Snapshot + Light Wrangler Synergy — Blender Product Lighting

Okay, this is a voice-over video where I'm showing you the process of creating a lighting setup for this scene. And at the same time, I want to demonstrate to you how I use the Light Wrangler and how I use the upcoming Snapshot add-on. Okay, here we have our plain gray default background lighting, and of course it's not what we want. I usually use, first of all, add a 360 HDRI environment to any shot in order to create more realism to it,
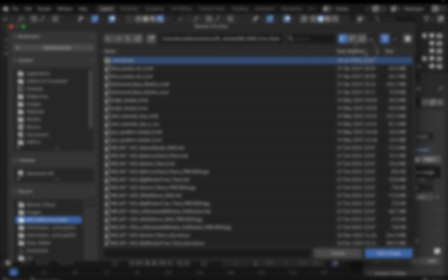[0:40]
but I am not using it at a full blast, so it's a subtle
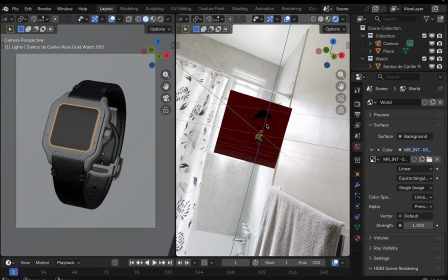[0:48]
light that helps me create an interesting details,
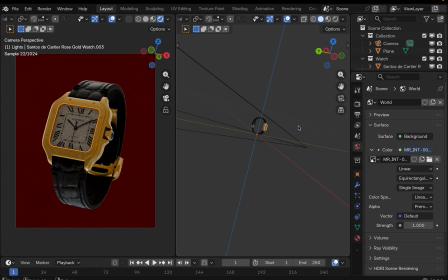[0:53]
on top of which I'm layering those uniform, beautiful, soft studio lighting.
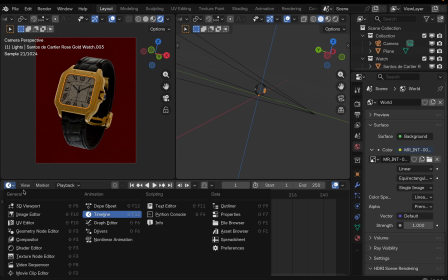[1:01]
So here I've added an HDRI image, and in order to rotate it, I'm not creating a node setup manually, because Light Wrangler allows you to automatically create necessary node setup as soon as you use HDRI rotation feature,
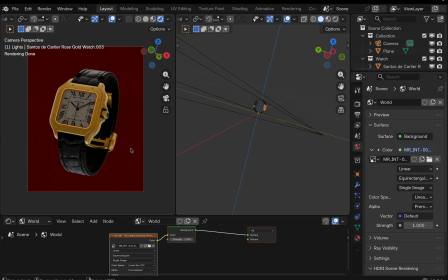[1:20]
which actually works by Alt button and right mouse drag in the viewport.
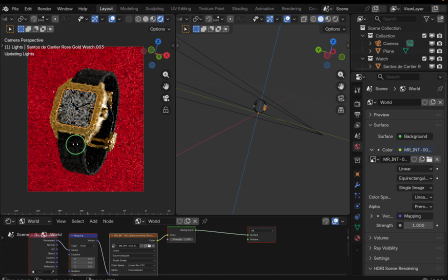[1:27]
You see it automatically created a necessary nodes to rotate the map. So I'm trying to come up with a kind of a rim lighting or something that will highlight the shape of the object.
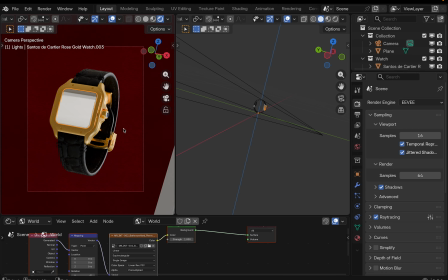[1:40]
Sometimes I'm switching to Eevee because I'm using
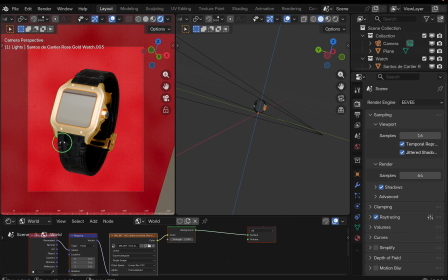[1:44]
CPU rendering and it's quite slow and not responsive in cycles.
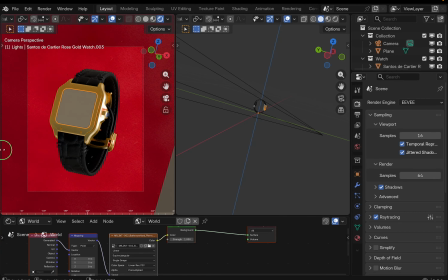[1:49]
So in order to be able to rotate the map and see the result interactively, I need to switch to Eevee.
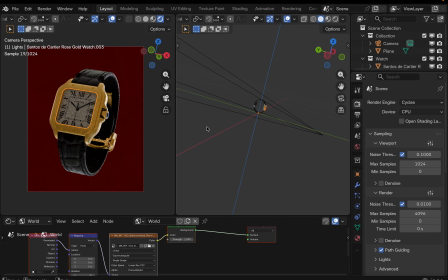[1:57]
So like this, I like how it looks, and now I will use the trick that I often use by duplicating the
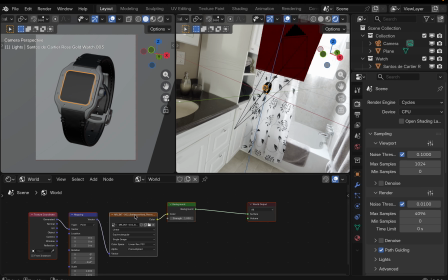[2:04]
HDRI environment and rotating it at a different angle to create the lighting that I need.
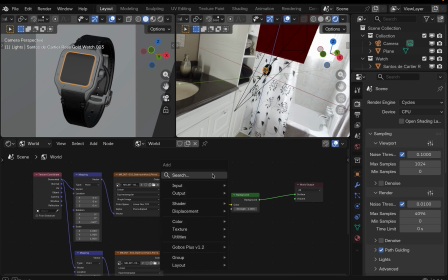[2:11]
So basically I'm mixing
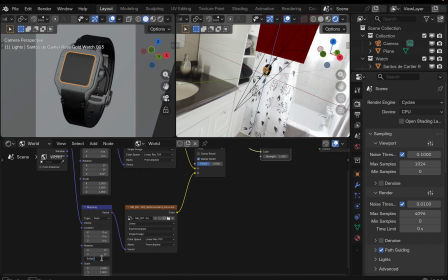[2:15]
same images here, but they will be rotated at a different angle.
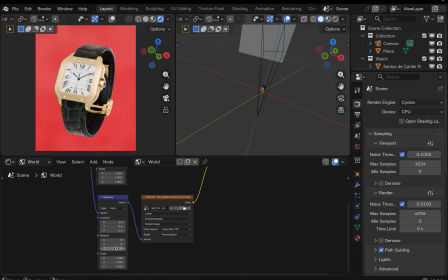[2:24]
Trying to come up with interesting lighting.
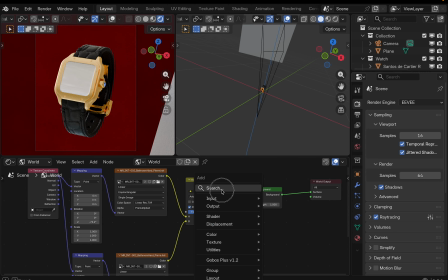[2:32]
And also I usually desaturate my world environment a bit,
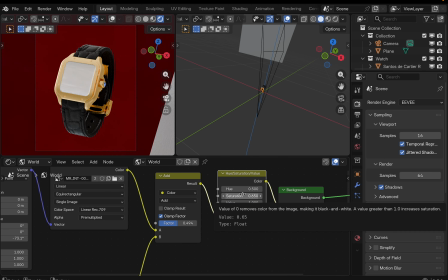[2:40]
because it usually consists of some different colors that I don't need in my scene that much, so I desaturate a bit.
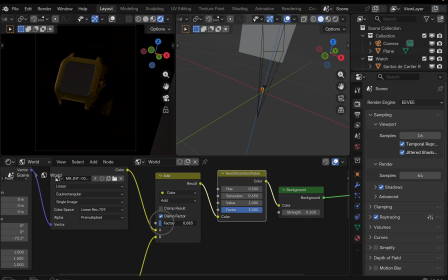[2:48]
And also I decrease the brightness, of course, to create a subtle effect.
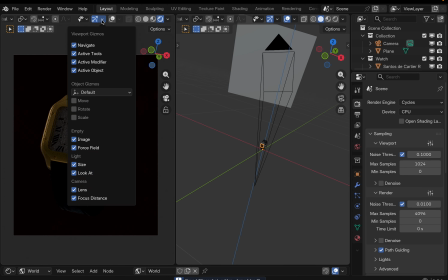[2:54]
I think I like what I'm seeing right now, and now it's time to demonstrate to you the snapshot add-on. Let's create our first snapshot.
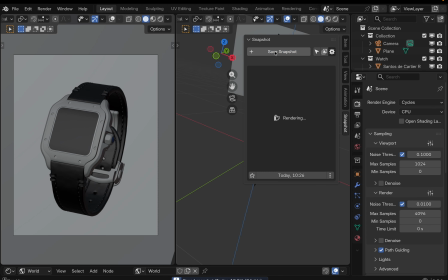[3:04]
Right from the N panel, we create in a snapshot that captures the current lighting,
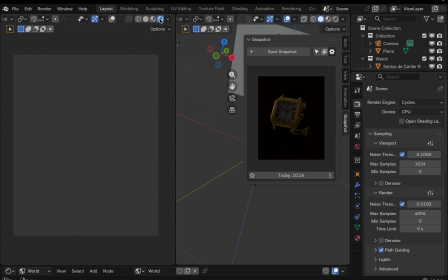[3:11]
similar how in photography you would just shoot a shot in order to
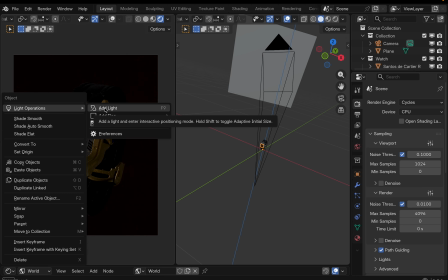[3:17]
preserve this stage and be able to compare different stages
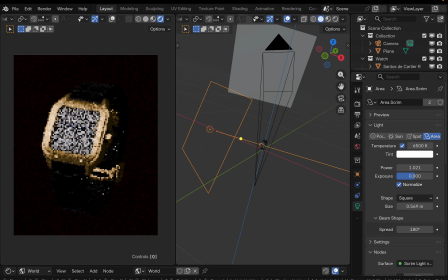[3:25]
later. Here I'm adding my first light with the Light Wrangler, interactive positioning, and first of all I want to highlight this upper
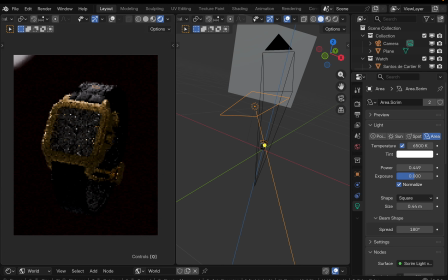[3:39]
band of our watches, or watch, I don't know, watches or watch in English.
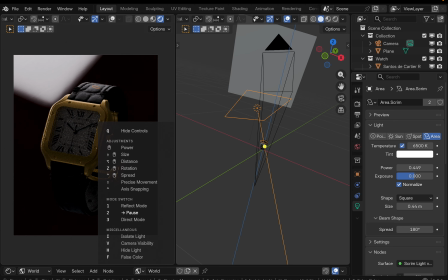[3:47]
In order to make our light not visible to camera, I'm bringing back the HUD panel to refresh the memory and recall that the shortcut for hiding the light is V for visibility.